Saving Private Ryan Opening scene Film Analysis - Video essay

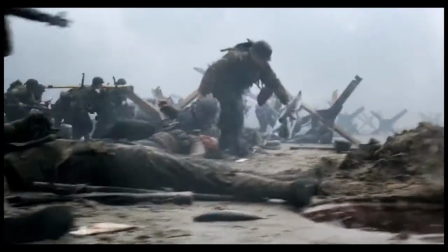786s
Spielberg also makes use of the slow motion shots at some point.
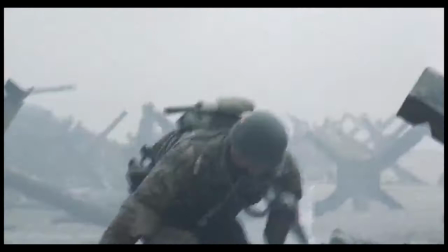790s
Moreover, technically he kept the shutter speed at 45 in order to get this wavy motion blur effect.
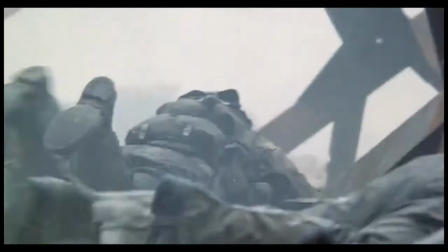796s
The blurring effect is used to demonstrate how a human eye on the ground would see.
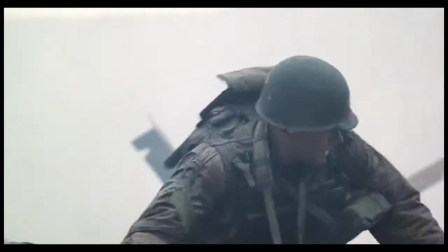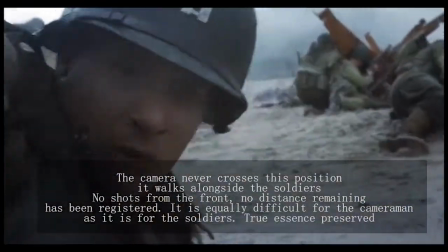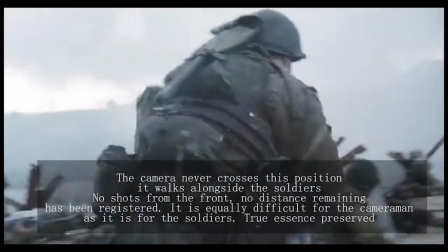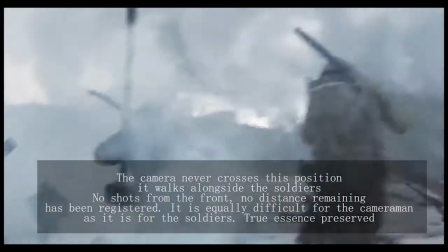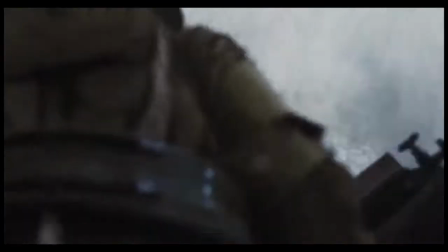829s
Spielberg swiftly cuts to a point of view shot of Tom Hanks. For a few seconds, we are exactly seeing what the main character is seeing.
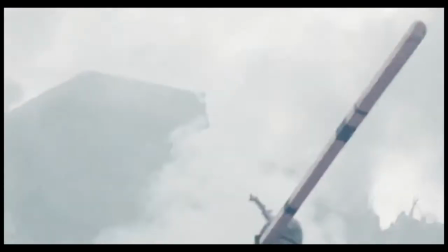837s
Notice the breathing sound effects. Isn't that horrifying?
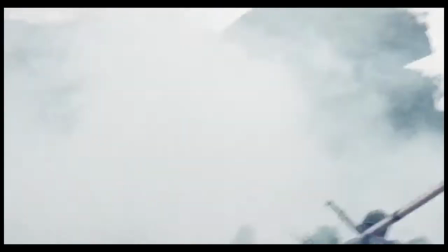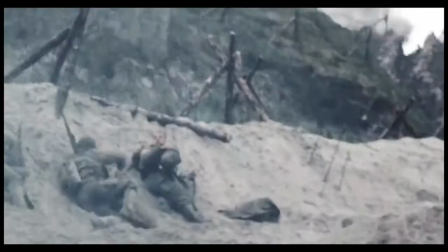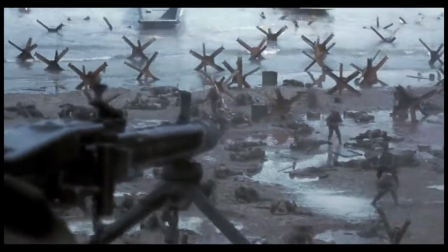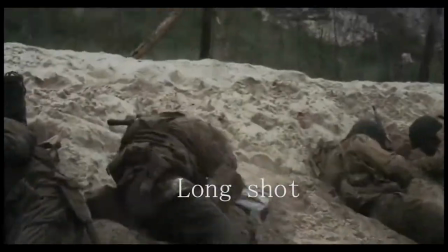857s
Also, something in particular to be noticed here is how less cuts Spielberg uses in this shot.
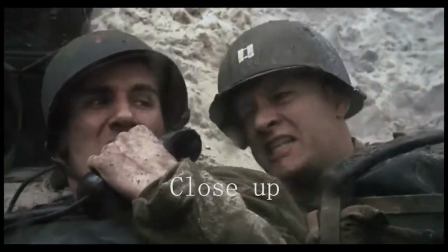864s No armor has made it ashore. We got no DD tanks on the beach. Dog 1 is not open.
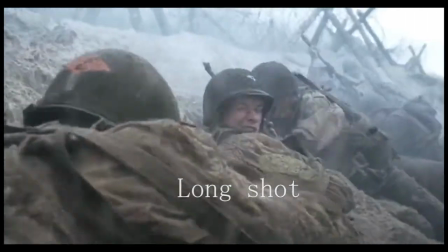872s Who's in command here? You are, sir. Sergeant Horvath!
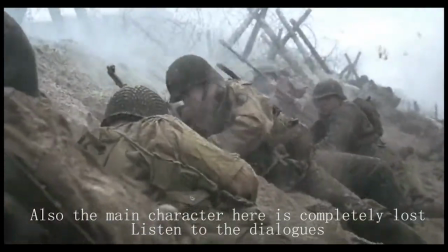880s Sir! You recognize where we are? Right where we're supposed to be, but no one else is!
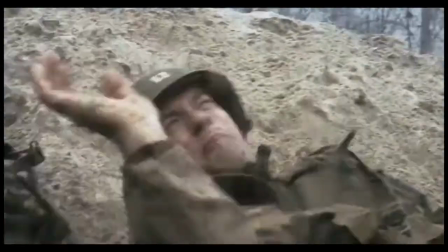885s Come on, it's where they're supposed to be! Shore party! First wave, ineffective.
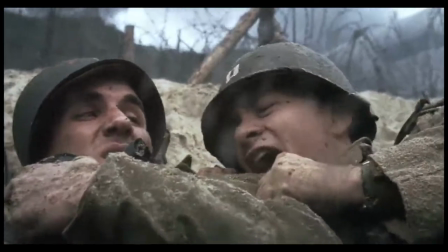893s We do not hold the beach, say again. We do not hold the beach. We're all mixed up, sir!
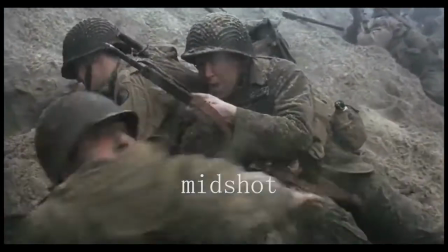899s We got the leftovers from Fox Company, Able Company, and George Company. Look, we got the beachmaster.
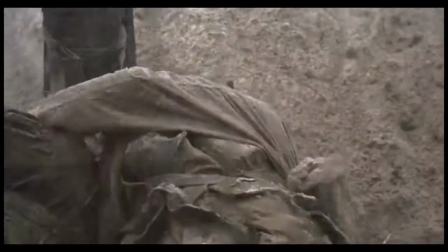908s Shore party! Shore party!
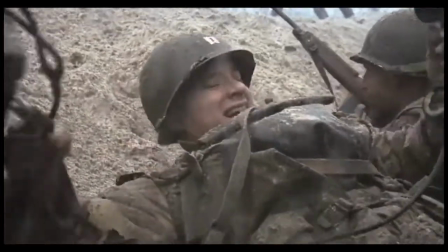915s Got aft, got aft.
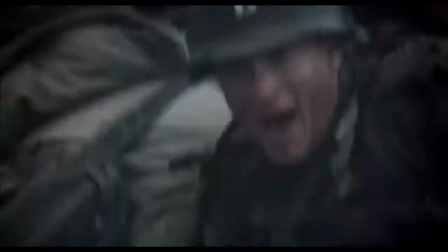921s
One immaculate aspect about the scene that needs to be addressed here is the production design.
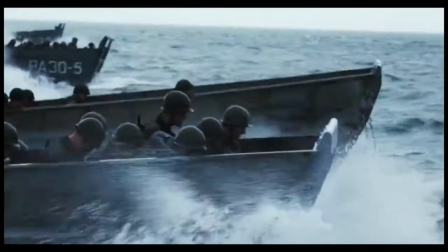927s
Spielberg kept it very tight and confined, making it equally easy and difficult.
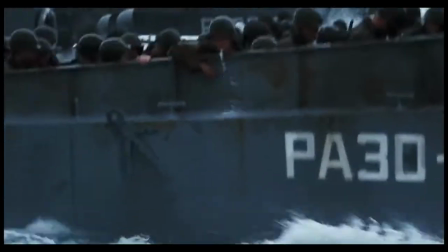933s
Utilization of less space and creating randomness with coherence is done remarkably.
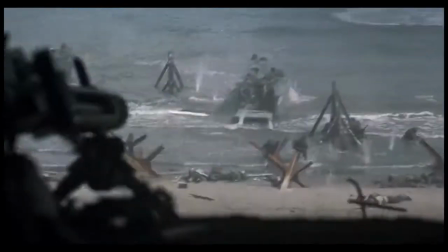937s
The use of explosions, dead bodies, water, smoke in the background,
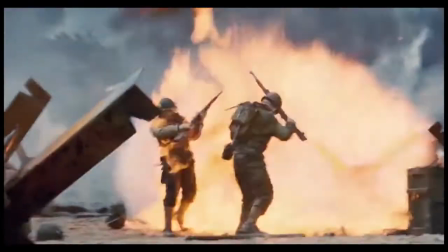943s
the use of tracer bullets, burned up soldiers, and blood adds detail to this scene. Also note how there are no shadows on their faces or on the ground.
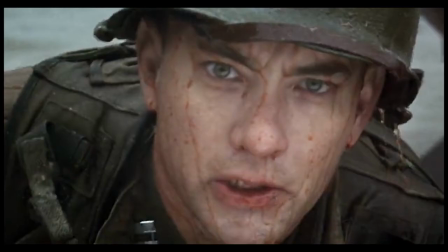953s
Since the weather is cloudy and there is smoke in the air, hence almost every soldier has the same light on their faces.
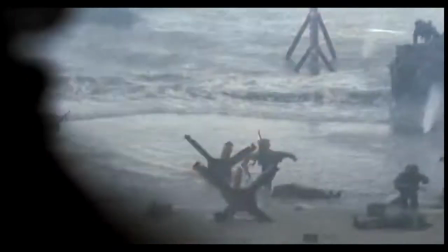960s
Since it is shot from 3 different perspectives, we can look at the set from 3 different angles.
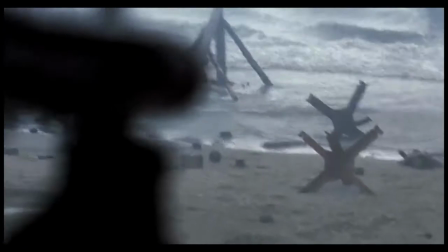965s
One angle is from the top, which gives us a vantage point of the set.
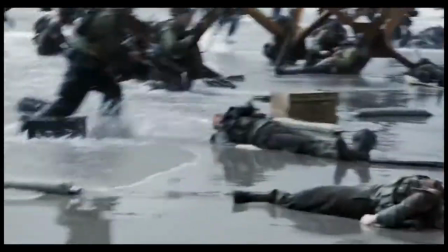970s
Another view is from the ground where we get to see soldiers, smoke, explosions, barricades, and dead bodies.
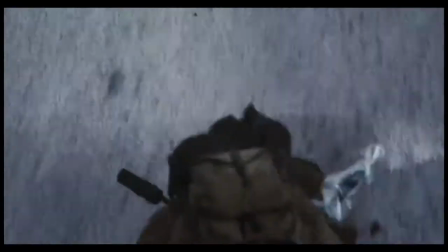977s
The third perspective is from Captain Miller's eye. All he sees is smoke, sand, and soldiers falling to the ground.
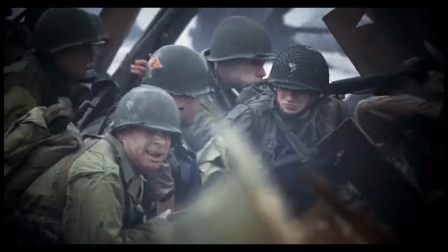985s
Moreover, something that shouldn't be overlooked here is the costume design. Exact costumes that were used in the war were remade.
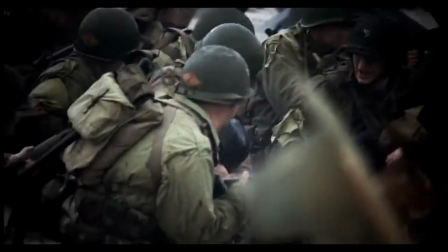992s
Their color blends in with the environment and doesn't overpower the color palette used in the film.
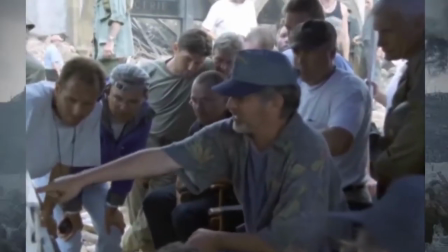998s
It rather complements it. What makes this film brilliant is the direction style and the feeling of realism Spielberg added to it.
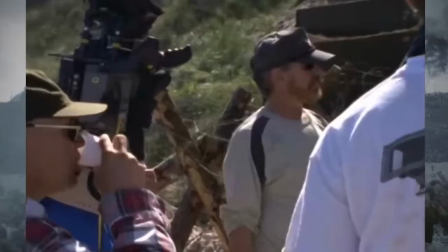1006s
He attained what he intended to do in the first place. His choice of filming, acting, and sound utilization has brought a real-life event back to us.
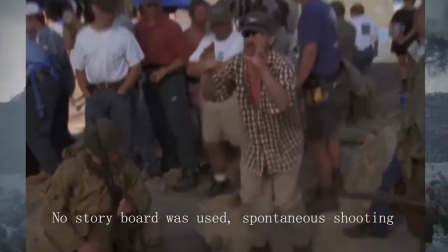1016s Stay with him. It's going to rise up with him. He's going to shoot at that and then come right back down again.
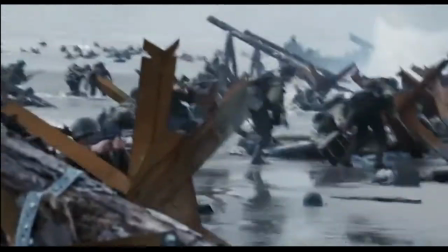1021s
No wonder veteran war survivors were very much moved by revisiting the horrors of D-Day.
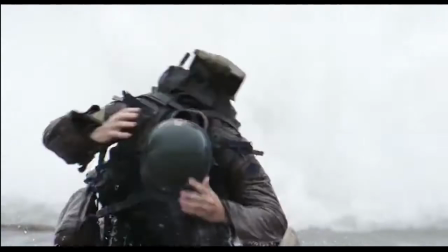1026s
Also, keeping this scene at the very beginning of the film throws the audience headfirst into what they are in for.